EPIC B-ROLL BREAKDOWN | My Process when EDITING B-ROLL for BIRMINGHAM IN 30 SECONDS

Hey people, in this video I'm going to be showing you how I made the Birmingham in 30 seconds epic B-roll bonanza. So a couple of days back I put a video out called Birmingham in 30 seconds. In that video I gave myself a challenge of going out into Birmingham city centre and trying to condense all of the key landmarks and all of those areas into a video that was only 30 seconds long. So to get the ball rolling, I'm going to show you the full video here.
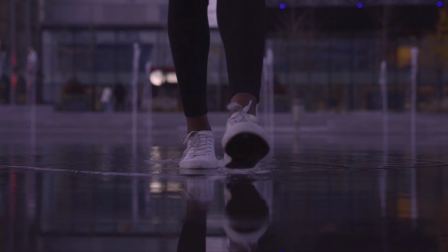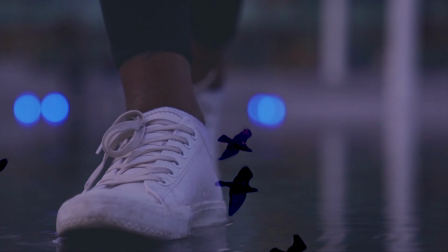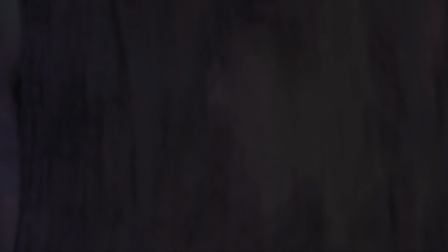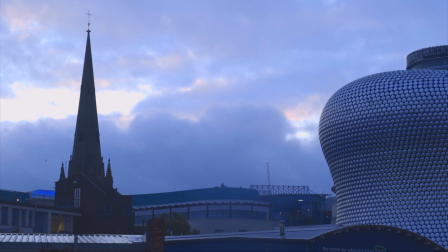So what I'm going to do in this video is go through the video frame by frame, talk about how I made the transitions work, what my thought patterns were when I was going through creating this video, and some of the effects that I used to really sell the transitions between each of the shots.
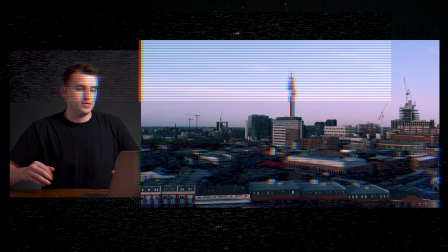1:14 So without further ado, let's jump into it. Okay, so here we are taking a look at the video on the screen.
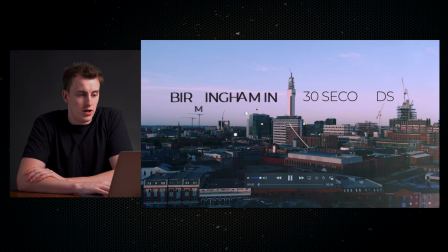1:21 So if I scrub through here, this opening shot here, lovely Birmingham in 30 seconds.
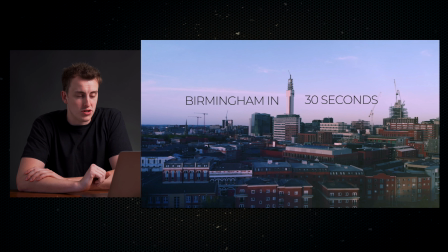1:26 This is a drone shot. I'm actually playing this in reverse. I was going towards this, the iconic BT Tower in Birmingham. And what I've done here is put in the title for it to glitch in, a couple of sound effects, glitching that in,
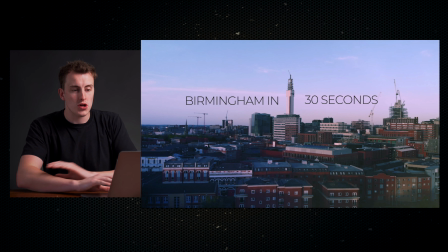1:40 and then I've tracked the title to that BT Tower so it moves backwards in space and just, you know, starts to add a bit of movement into the shot.
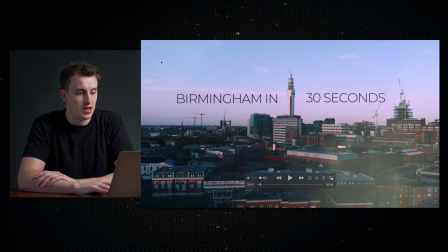1:51 Now, if you notice here, on the right hand side and the left, there's a couple of flares coming onto the screen here.
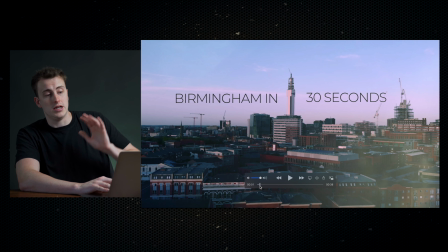2:00 These are not actually legit flares. These are just flares that I've overlaid just to add a little bit of extra spice to the shot, make it a bit more interesting. Well, the colours are all quite like nice deep blues. It has that kind of evening tone to it.
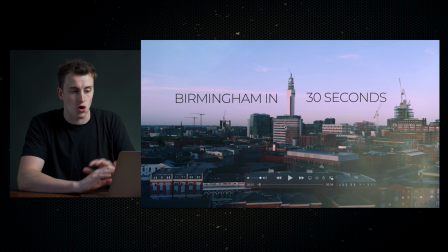2:15 When I actually took this shot, it was at golden hour. The original shot was, you know, well, golden. But you know, for the purpose of this video, I decided I want all the visuals to be blue, moody, evening time, and that is consistent throughout the whole kind of video.
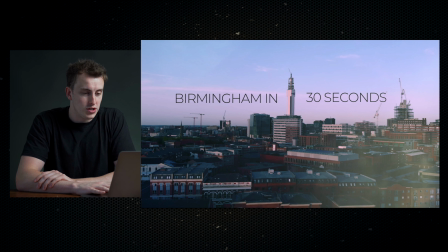2:33 So there's kind of blue, pink tones. So if we move on into this first transition, wash.
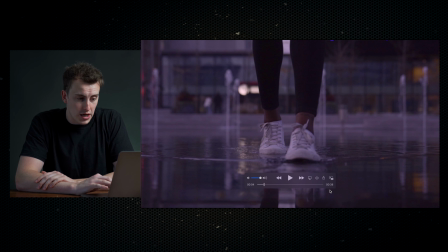2:40 This was just a static shot of my girlfriend walking forward through this water feature, which is in Birmingham near the library. Now I just put this shot in reverse, gives a nice cool effect of that water, those water ripples reversing in.
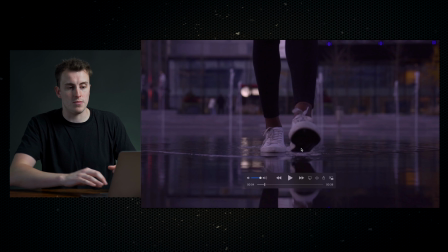2:55 But also as she moves backwards, I also keyframed out some movement so it really helps to sell that zoom out effect from there
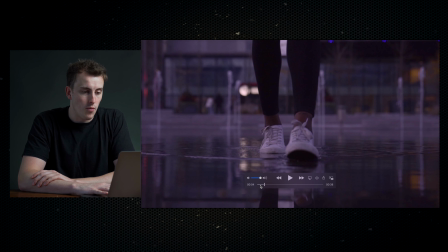3:05 into there. So everything's moving backwards in time and space. From here, if you notice, the frame starts to go dark.
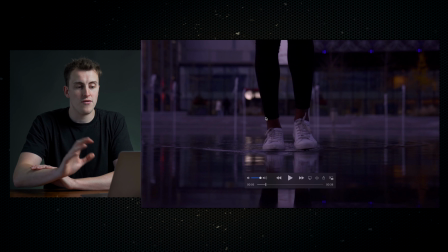3:13 So what I did here was I put a color board on and keyframed in the exposure and brought the exposure down. The reason that I did that is to marry it into this next shot here, which is a draw mask transition coming from behind a pole.
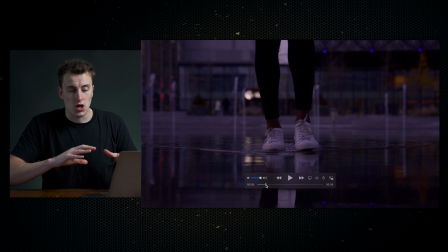3:27 And this is just a real simple technique you can do. So when you're mixing two shots together and you're going from, you know, a relatively decent lit environment to a point where you're going to do a draw mask transition onto a dark surface or a light surface,
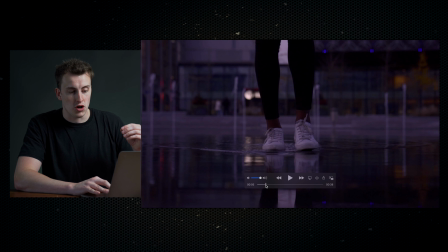3:44 you can change the color of your shot gradually, and it just helps to sell that transition and make it smoother.
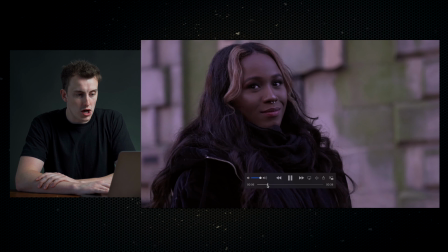3:52 Here, just a quick shot and on the beat,
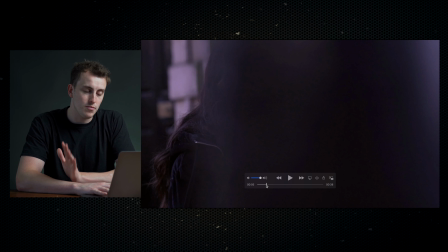3:57 no crazy transition, no zooms, no masks or anything, but on the hit, bang,
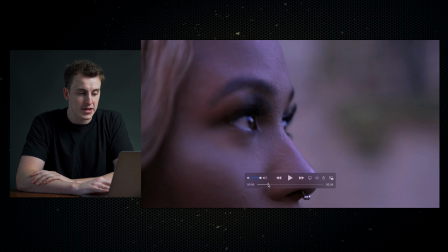4:02 a clean cut just to go from that middle length shot to a macro shot.
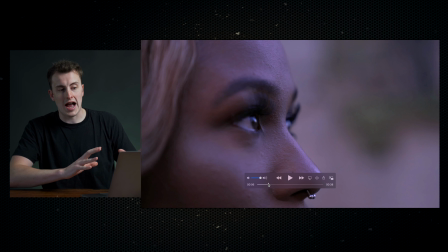4:08 This introduces the character into the scene.
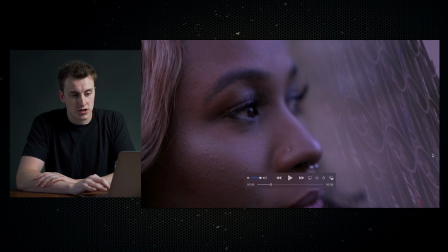4:11 Now, if you notice here on the right hand side of the screen, I started to integrate a graduated mask. And the opacity of that graduated mask, I increased ever so slightly as this shot went on.
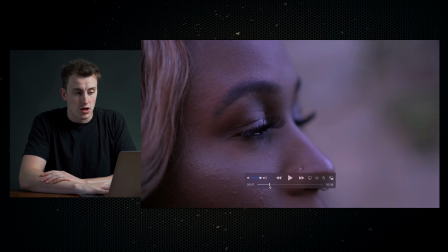4:23 So it goes from just a clean shot here,
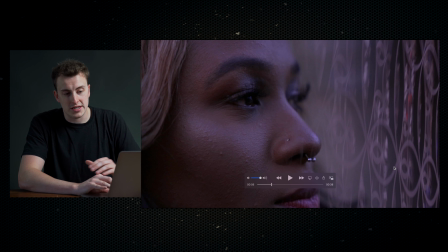4:28 opacity comes in, it starts showing this side of the Birmingham library,
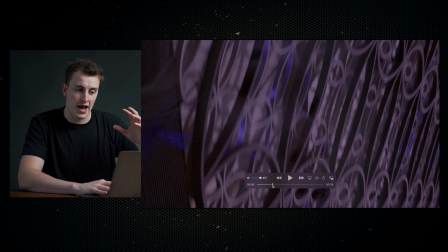4:34 the big famous landmark, and it starts to set the scene. Okay, we are now looking out into the city, we're about to go.
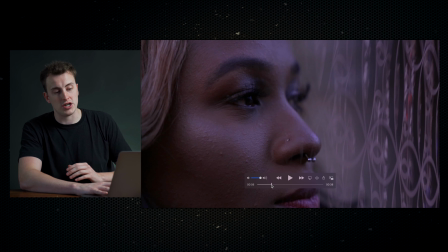4:42 This, again, onto this transition, another card cut, bang.
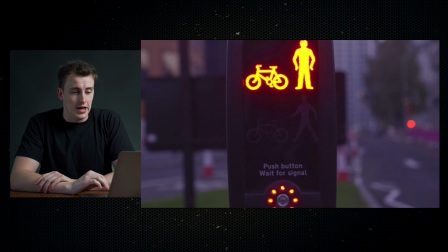4:47 The thinking behind this shot, I was walking around Birmingham and, you know, this is setting the scene that we're about to move we're about to go, we're about to start. It's gonna go from red to green, and we can make that hit on the beat, bang.
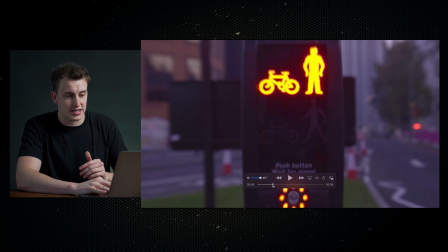5:05 And as it hits, it sets the scene for shit's about to get real.
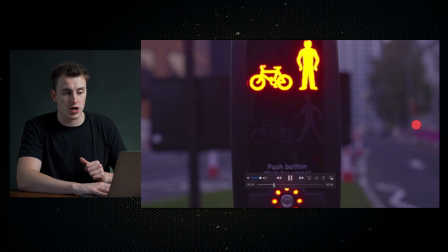5:10 The pace of this edit's really about to pick up. Green means go, bang. Feet, we're about to go again.
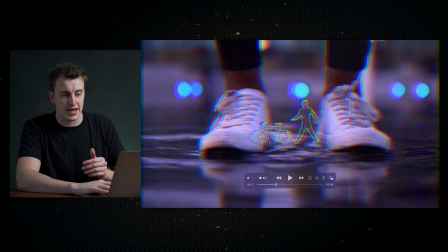5:17 We have these real nice bits of bokeh and then some prism blur overlaid here. And then this part here, there's quite a bit going on.
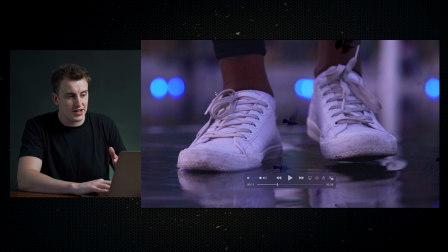5:25 So there's a little zoom there. I faded in some birds that I managed to capture.
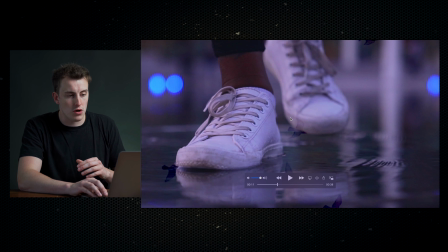5:31 So just the darkest parts of the image. But also you'll see on here, it goes from nothing to crazy.
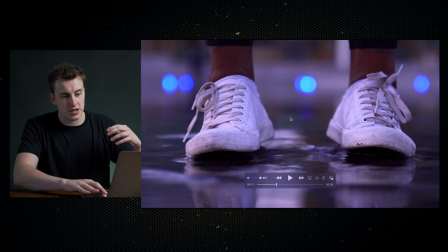5:37 And I wanted to just really create some chaos. You know, this after this shot before, where it goes from red to green means go,
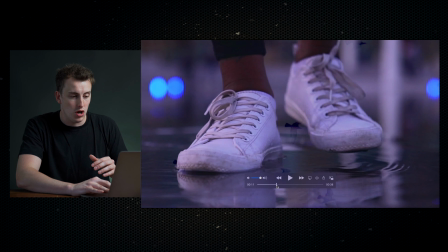5:46 I wanted to start integrating some craziness straight away. So immediately it goes bang, and you get some craziness and it shakes.
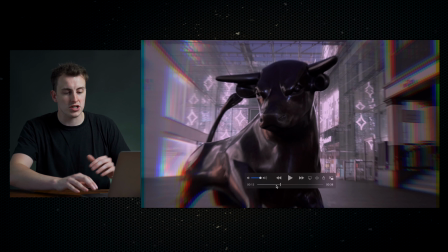5:55 And there's numerous different things going on in the frame with the birds.
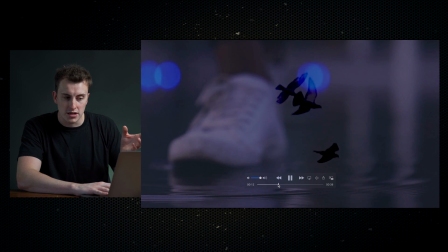5:58 You can hear in there, there's a slight sound effect of a crow in there.
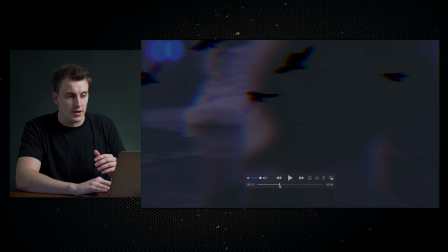6:04 It's very subtle. And if you just follow this on, the foot actually comes into the frame and kicks forward.
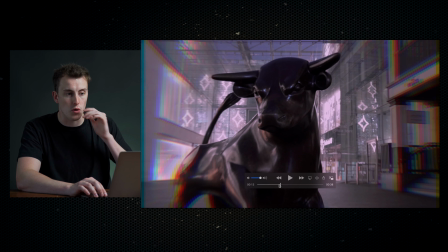6:11 And as it kicks forward, you zoom into the iconic bull of the bull ring. Now, the way that I shot this
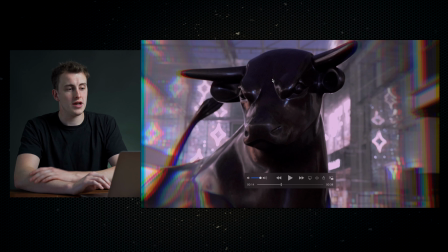6:20 zoom into the bull, it was literally a very light rocking motion forward. So I literally just had the camera in my hands and moved forward only about 2 or 3 feet.
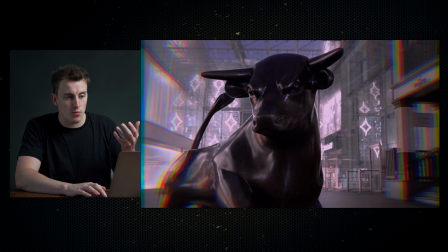6:31 But what I did to really extend the zoom on this and give it that dramatic look was,
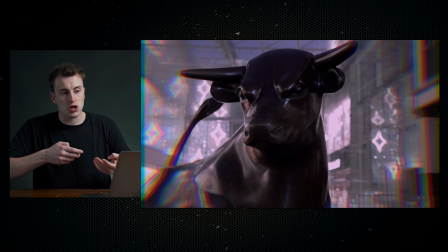6:37 as I moved forward, I also zoomed the lens in as well.
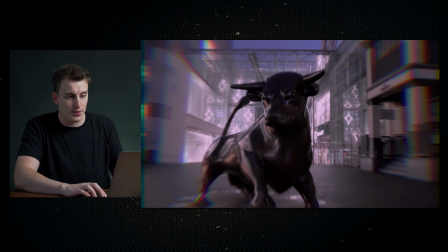6:41 And when you put that through a speed ramp and have a zoom in effect here,
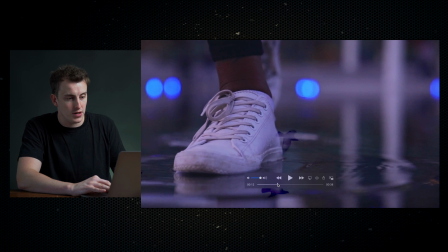6:49 bang, it gives a real dramatic zoom in there. From here, kicks through, bash.
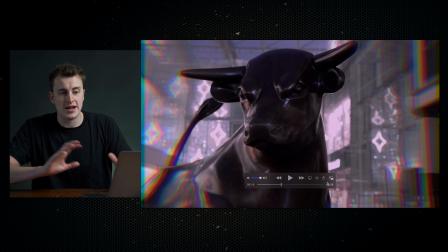6:57 So what you'll notice I've included in this frame here when we start going into the kind of crazy part of the edit is the edges have got this like weird, colourful, warping, strange effect on it. And what that is a prism blur. What I did was took these shots, and once I'd done all of the speed ramping, grading,
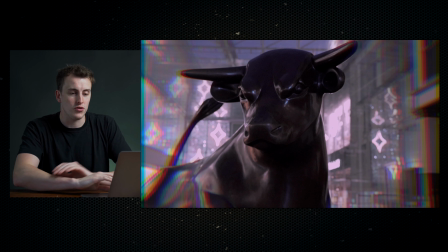7:15 and got them looking how I wanted, I then overlaid them on top, put a prism blur effect on the bottom layer, and then on the top layer, I drew a mask around the center of the frame,
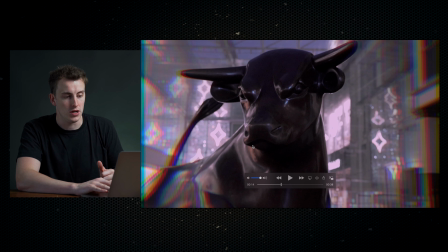7:30 so I can draw the viewer's attention into what is in the center of the frame. So just moving on from here, it goes prism blur zoom.
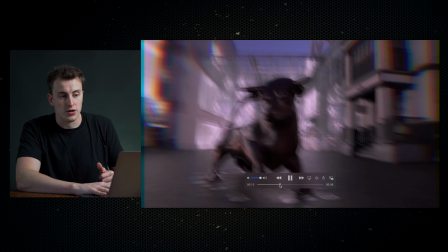7:39 Again, this is a hard cut, but there's a speed ramp into this cut.
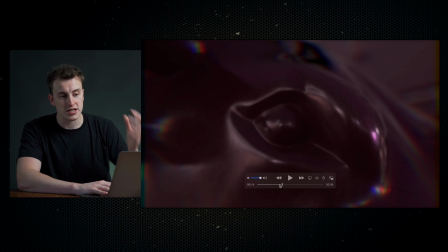7:47 So again, even though this is like a crazy transition, epic B-roll sequence where you expect a lot of smooth and seamless transitions,
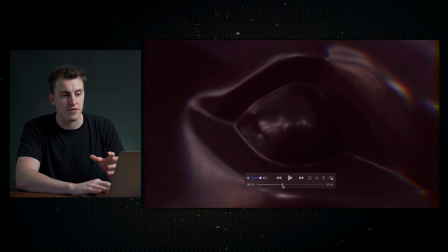7:56 because the colors of this are so similar and you're zooming into a different part of the bull here, it really sells it.
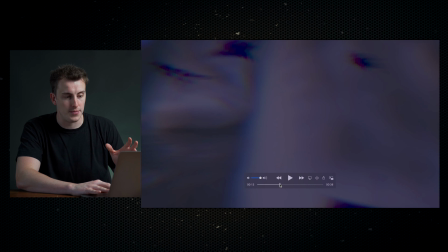8:03 You can have a clean cut with a bit of a speed ramp. Now this part here,
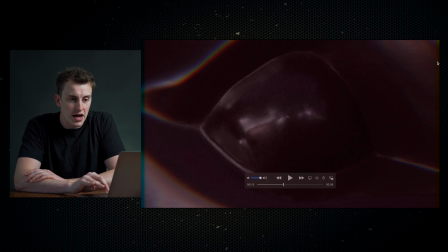8:09 you can still see that there's that prism blur sat, giving that kind of craziness on the outside, and the eye opens.